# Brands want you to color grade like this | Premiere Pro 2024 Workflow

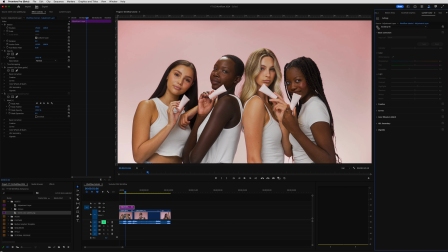16:18 With any selective repairs I want to make now complete, I'm finally up to probably what everyone's favorite step is, which is to add a creative LUT.
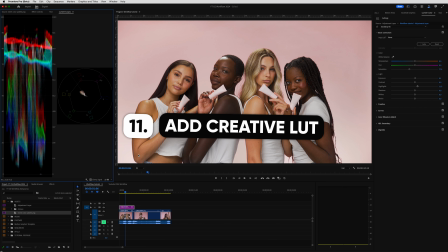16:26 Now, a lot of people use stylistic LUTs actually much earlier on in their grading process, and this is something that I used to do too, but from what I've learned over time is that you just get such better results when you really dial in all your colors in your shot first and then
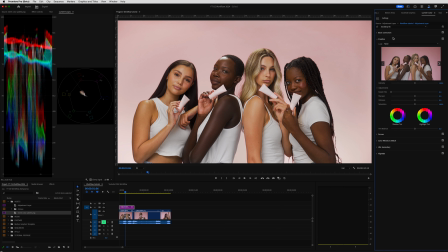16:41 apply a LUT. So that's why this is like the 11th stop in my workflow. And doing it this way just makes any LUTs that you own so much more powerful in terms of taking your grade to that next level. So let's begin. I'll come into the Creative tab and choose a LUT from my collection.
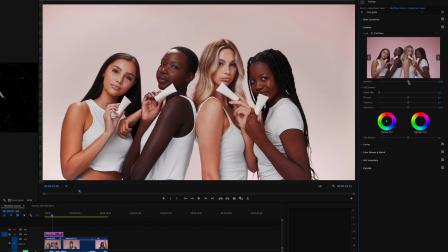16:55 In this case, I like Cine Clean, as this gives a super clean look that I find works really well in leveling up my grade across a wide variety of footage types. And at this point in the video, I want to shamelessly mention that these LUTs are actually from my own LUT pack, which I use within all my client work.
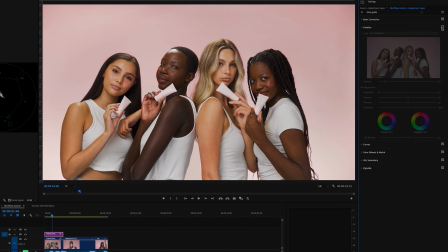17:11 Literally every time I'm grading, I'm using one of my own LUTs.
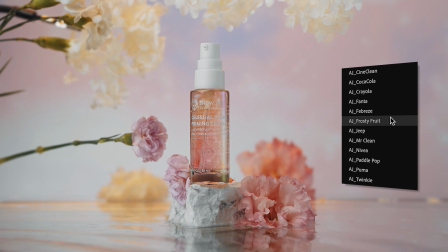17:14 And the reason for that is that there's something that I've developed over time to specifically suit the work I do, which is essentially product videos.
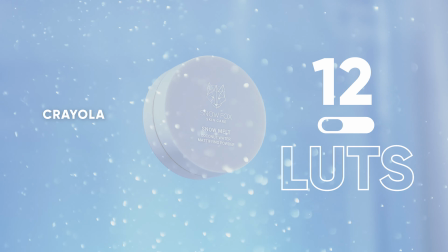17:22 But I'm not talking tabletop style product videos only. I also do work with models in the studio like you're seeing here, or even on location and outdoors.
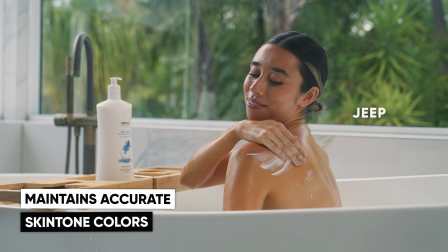17:30 So these LUTs are super versatile, and I find there's always an option inside here that works for the project I'm working on.
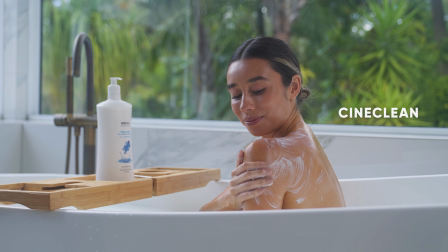17:36 And overall, they just give things a lovely push in a cinematic direction without going too hard and overcooking my grade.
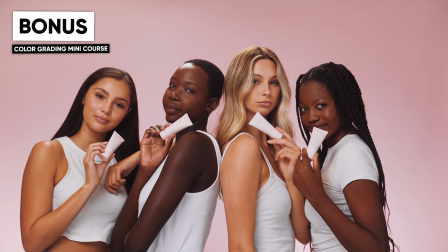17:43 Now, of course, you don't need to use my LUTs for this step at all. You can use any LUTs that you've got lying around, but if you think they might be a good fit to you, if you want to check them out, the link will be below the video.
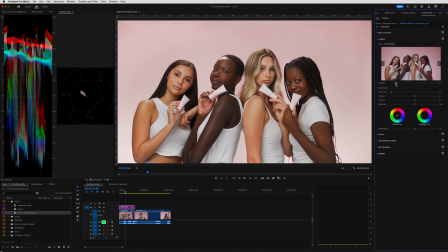17:52 So I'll just grab one of these and then just finesse the intensity slider until I've got it perfect. Okay, on to step 13, LUT stacking.
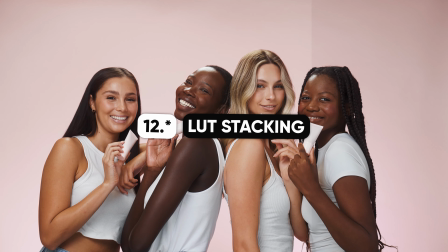18:00 This one is totally optional, but adding another LUT is something I always consider, and I find I can create some really cool looks by blending different creative LUTs together.
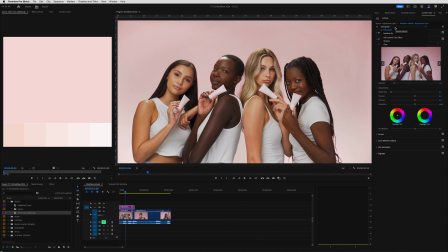18:08 So to add another LUT and begin the LUT stacking process, I'll come up to the menu here in the top of the Lumetri Color panel and select Add Lumetri Color Effect.
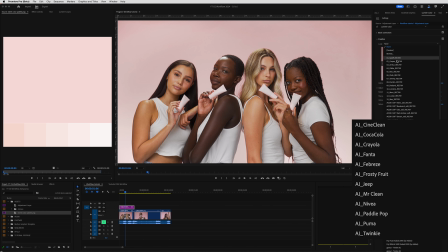18:16 Then I'll choose my LUT that I want to stack. In this example, I'll blend a few different LUTs from my pack. I've already used what I call a cleaning LUT, which was Cine Clean, so now I think I want to go a bit more cinematic,
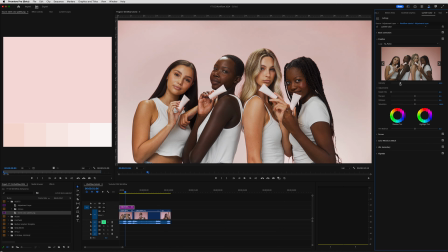18:27 and for that I can use Puma, and of course I'll get that intensity just right, and that's looking awesome. So I'll turn that on and off again to confirm I'm happy with the change that it made. And next I'm going to come up to the top here again and rename this according to the LUT I just added, so in this case I'll call this Puma.
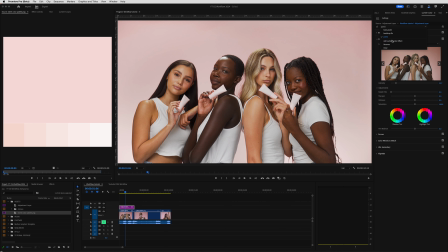18:43 Now I can add another one by repeating that previous step, so add new Lumetri color, come to creative and choose another LUT. And in this case, I want something a bit more filmic. So in this case, I can use Crayola, which gives a more vintage film sort of look.
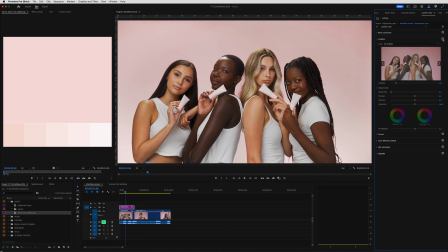18:57 And again, I'll dial in the intensity. And at this point, I'm super happy with the grade I've achieved. I've taken a shot that looked like this,
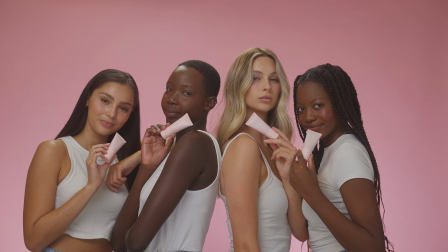19:03 turned it into Rec 709 footage that looked like this, and then graded it to end up with this result,
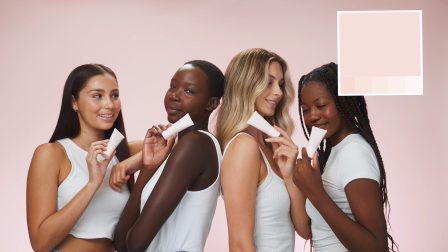19:08 which also aligns with my client's branding, so they're gonna be super stoked with it too.
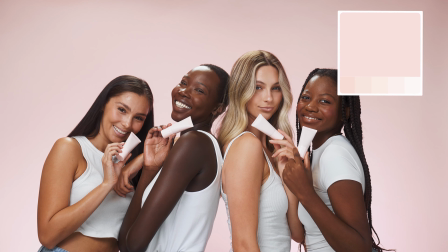19:12 So now I have one clip graded to my own subjective perfection, where I've really focused on just getting this one clip as good as I can make it.
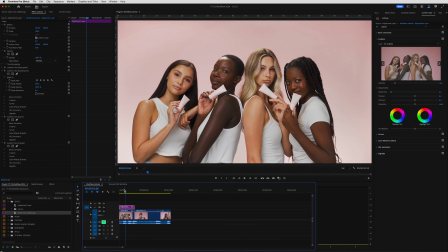19:20 Now I need to grade the rest of the clips in my video, which brings us to step 14,
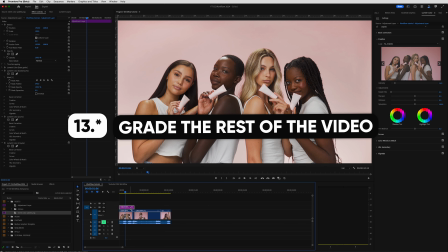19:25 grade the rest of the video. The primary goal here is to make the video look cohesive,
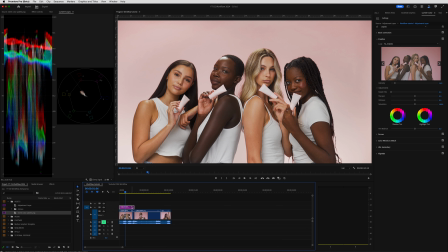19:30 meaning there shouldn't be any shots that feel out of place in terms of color or exposure. I want consistency across all my clips. Here's how I do it. Because I've got my Lumetri color effects inside this adjustment layer, I can simply drag it to extend it over the rest of my video.
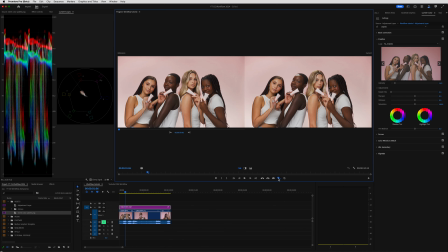19:44 At this point, I open up the comparison view tool by clicking here, and this tool is going to help me get a cohesive look across the entire video. The left side will show whatever clip you have at the start of your video, and the right is displaying the clip where your playhead is.
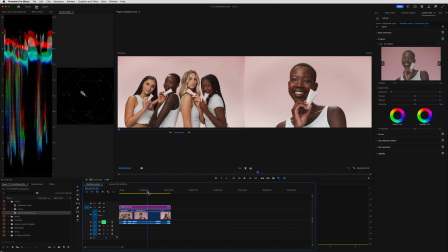19:57 Of course, you're probably going to want to change what's here on the left.
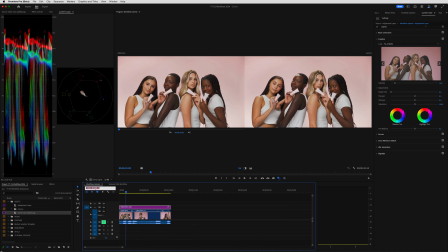20:00 So to do that, come into the timeline and go to whatever part of your timeline you want to use as a reference, copy the time code, and then paste it here.
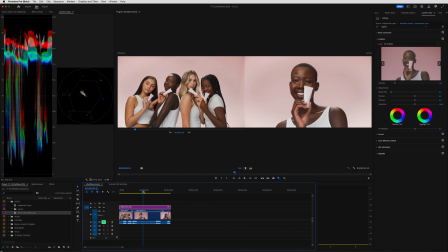20:06 Now I can reference the clip I just spent all that time grading as I grade subsequent clips in my timeline. If there's a clip that needs some further adjustments, I use the blade tool to make cuts in the adjustment layer over that respective clip and then make the changes I need by going back into the base grade Lumetri color effect.
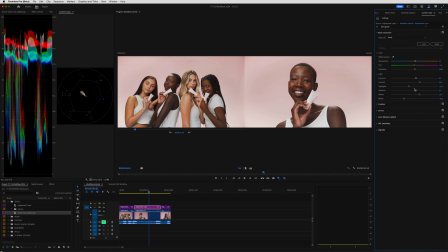20:21 In most cases, I only need to make slight adjustments to the settings inside basic controls and I can move on to the next clip.